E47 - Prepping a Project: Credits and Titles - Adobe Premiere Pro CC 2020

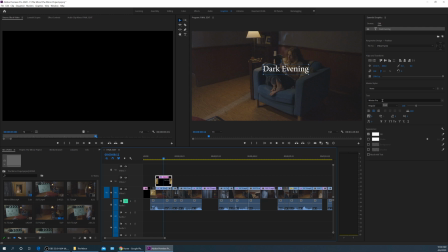252s
Let's go and find a font that I like. So here's my fonts up here. if you move your mouse over you can scroll down just click scroll
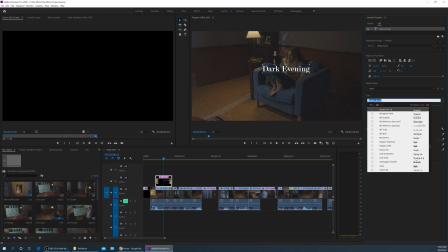261s
down or you can open this up and it will show you what's what your font looks like over here on the side or if you want to see what it looks like on screen you
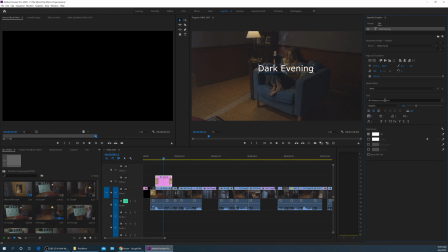267s
move your mouse over and you can scroll down like this and go through your fonts until you find what you like there you go i choose the papyrus or the what's known as the avatar font yeah we love the avatar font i'm going to scroll this up here or i'm going to scale that up make it larger and now we're going to make this so it fades in and some other things you also have here.
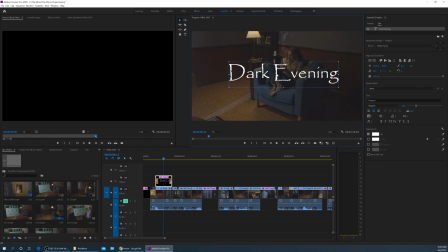286s
I'm going to be doing this on black, on black background, so I don't need a shadow. But if you want to, you can go down to shadow and change your drop shadow. Make it stand out a little bit more. Let me move it over the floor here so you can see the drop shadow here. And you got your opacity for your drop shadow here. You can make your opacity 100% so it's completely opaque.
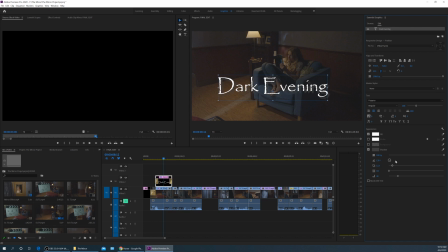304s
You make it stand out a little bit more. Now you kind of see that. It's not very dark. It's gray right now. So I'm going to change the color of my shadow to black. Hit OK. And now you can really see that standing out there. Then you can soften your shadow here. Oops, that's a distance there. And over here, right down here is the softness of the shadow. Make a soft shadow there. And then you got that shadow kind of standing out there.
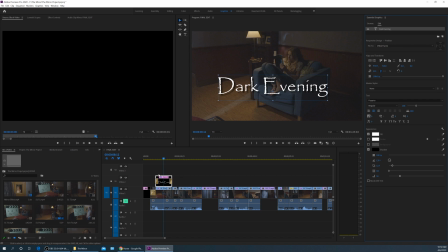324s
All right, so what I'm going to do here is I want to move my, I want to move this so it fades into this and then fades into the movie. So I'm going to select this here. I'm going to hold, I'm going to do control X to cut it.
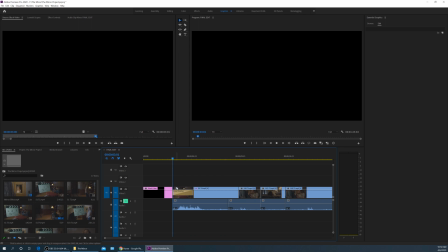334s
I'm going to move right here between my black video. I arrowed up to move it between my black video in my first opening video. And Ctrl-Shift-V, I just cut it, Ctrl-X, now it's waiting on a clipboard to be pasted.
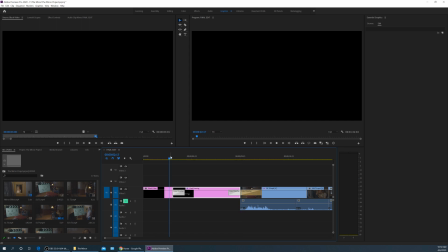348s
Ctrl-Shift-V will ripple paste it. And now I have my black video, my title fades in, and I want to center this thing. So I'm going to go up here and center it vertically and center it horizontally, and now it's perfectly centered. Fade in.
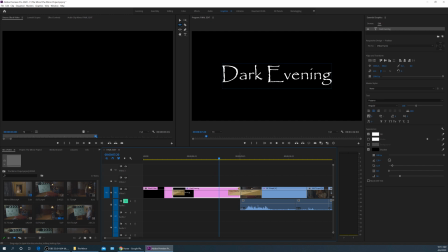366s
And that's long enough, so I'm going to ripple edit this. I'm going to hit B to ripple edit, Grab this edge here, drag it over to the left, and there we go.
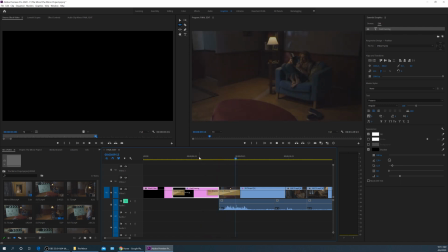373s
So now it fades out and fades into my first video clip. Okay, let's say we want to do credits at the end. If you downloaded the exercise files for this, you'll find in the exercise files these items here.
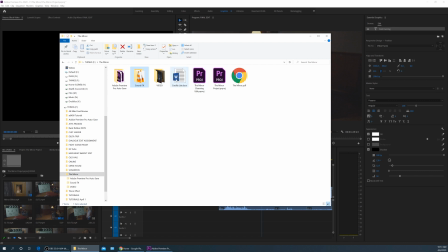387s
You'll find a little sound effects folder, credits list video, and I'm going to use, and there's the script right there, I'm going to use this credits list. This is a credits list of the production crew that worked on the video. So I'm going to double-click on this. It's a Word document.
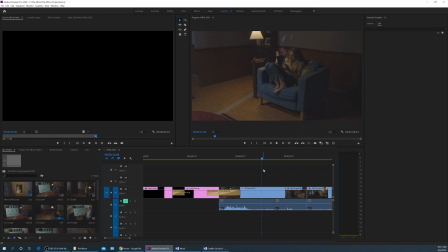397s
Open it up, and we have cast and crew here. of everybody that worked on this. going to select this. If I want to keep maintaining the same font, I can copy this. I can copy this graphic. Control-C to copy. Go to the end.
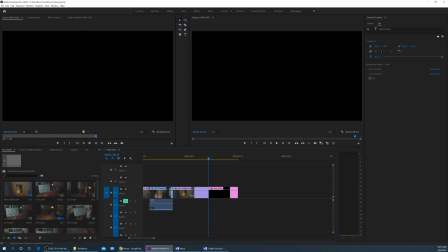408s
Let's go between my black video here. Control-Shift-V instead of Control-V. Control-V will eat over anything in its path. Control-Shift-V, V as in Victor, will shove everything out. So I'm just going to make one big credit slate here.
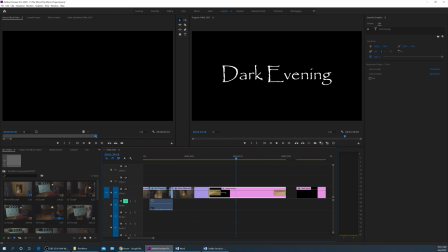420s
You can do several if you want to, but I'm just going to do one since this is a short film. Short films usually don't have like long credit sequences or long title sequences at the beginning. They tend going to be pretty short. It's not like a feature length film where you can spend like five whole minutes doing this big cool Marvel intro.
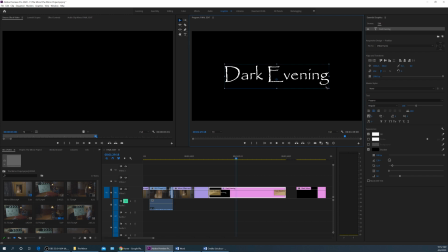436s
So short films are a little bit different. So what I'm going to do is I'm going to keep the title of the film here. I'm going to scale this down and I'm going to move it up at the top. By the way, if I want to keep this on this vertical position center line here, I'm going to start moving up. If I start straying off the path like this, but then I hold down shift. After you start moving, you hold down shift and now look how it locks it to that line and takes it directly up there.
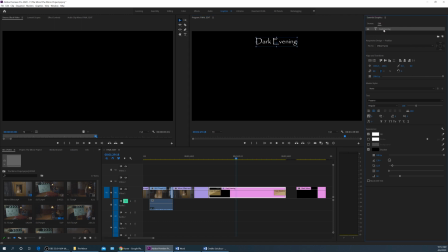454s
Let's put dark evening there and I'm going to go over here and I'm going to right click on this dark evening and I'm going to tell it to duplicate now it's got two of these layers on this same graphic file I can grab it run up here and grab this and move it off and now I have a duplicate so we can double click in here let's go to my word document and I'm going to grab the
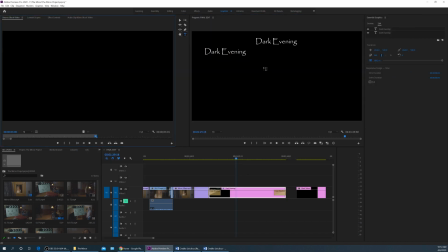472s
cast here I'm just going to call this girl or we can even just say starring because she was the only one that's in it or we will call a girl so girl okay I can scale that down and put it like right here in the center since she was the star of the show.
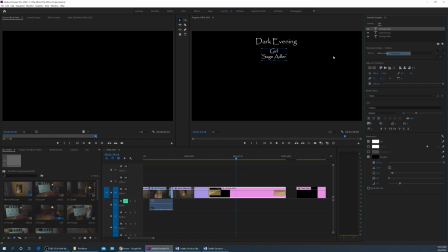487s
And now I can do the same thing and duplicate this and I can start creating kind of a graphic here of my ending credits. Go to Director, copy that, Control-C to copy. Come over here, highlight this, paste that in there.